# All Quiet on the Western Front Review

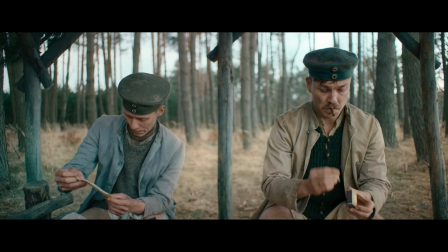[4:08]
Paul, the young recruit whose romantic notions of war is quickly swept away, and Kat,
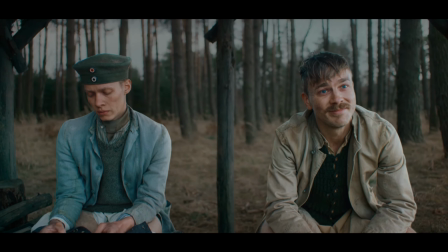[4:14]
as the elder and mentor, strike a friendship representing the humanity that still lingers even during the worst of times.
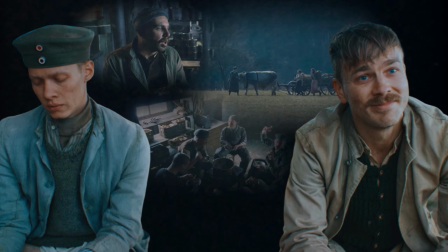[4:21]
It provides a stake, something that can be lost, and for that, all the more precious to both the characters and a viewer that's fully bought in.
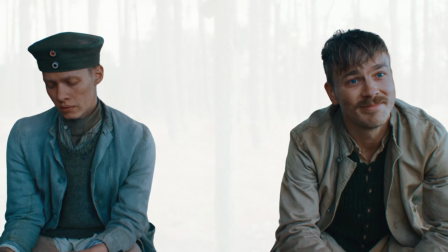[4:30]
And I'll once again point out that this is Felix's first role in the movie,
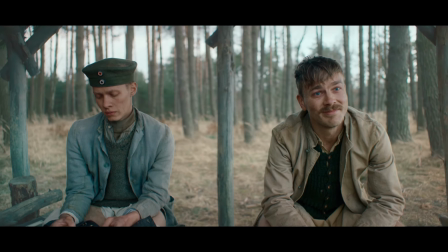[4:34]
having worked in theater until now, which makes it even more impressive that he was able to shoulder such a responsibility.
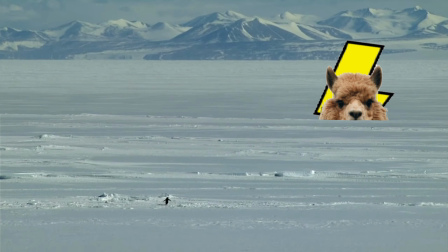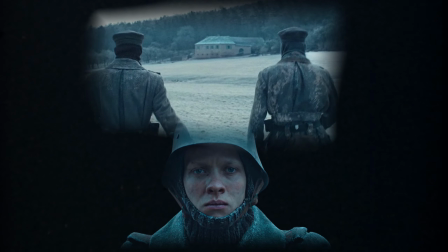[4:52]
In an attempt to avoid bogging you down with too many details, I'll quickly state that the movie is quite good.
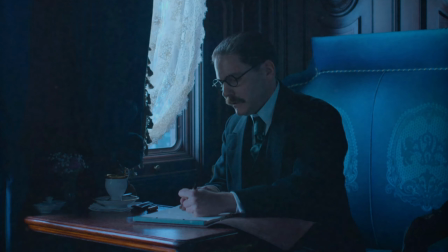[4:58]
There's an additional plotline not found in the book that follows an excellent Daniel Brühl as the German politician Matthias Ersberger.
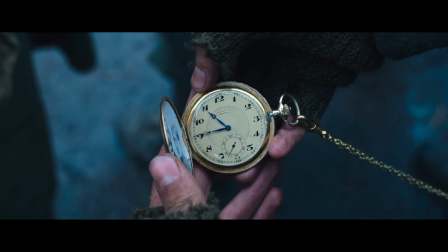[5:06]
Note, this adds to a runtime that pushes into 140 minutes, so unless you're enjoying the experience,
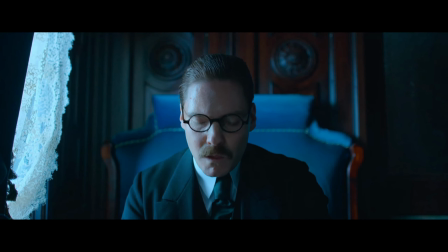[5:12]
you may find the political intrigue, well, not so intriguing. But the editing, as I mentioned earlier, is quite superb.
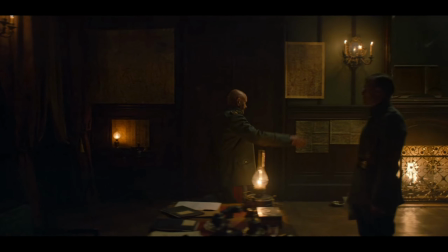[5:20]
And these moments away from the trenches are woven in to accentuate the striking division
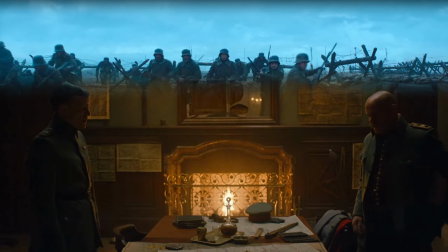[5:25]
between the soldiers in the front lines and the elites pushing the pawns across the board.
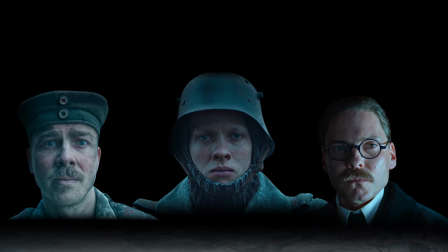[5:31]
But given the heavy subject matter and tone of the film, It's not something I'll find myself watching unless I'm in the right mindset.
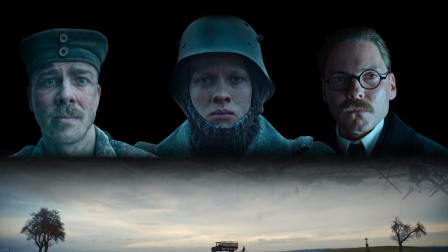[5:40]
Your mileage may vary. It's nonetheless a very impressive film and one that captivated me long after the credits.
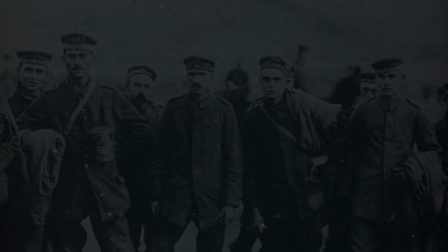[5:54]
And that, perhaps, is the point.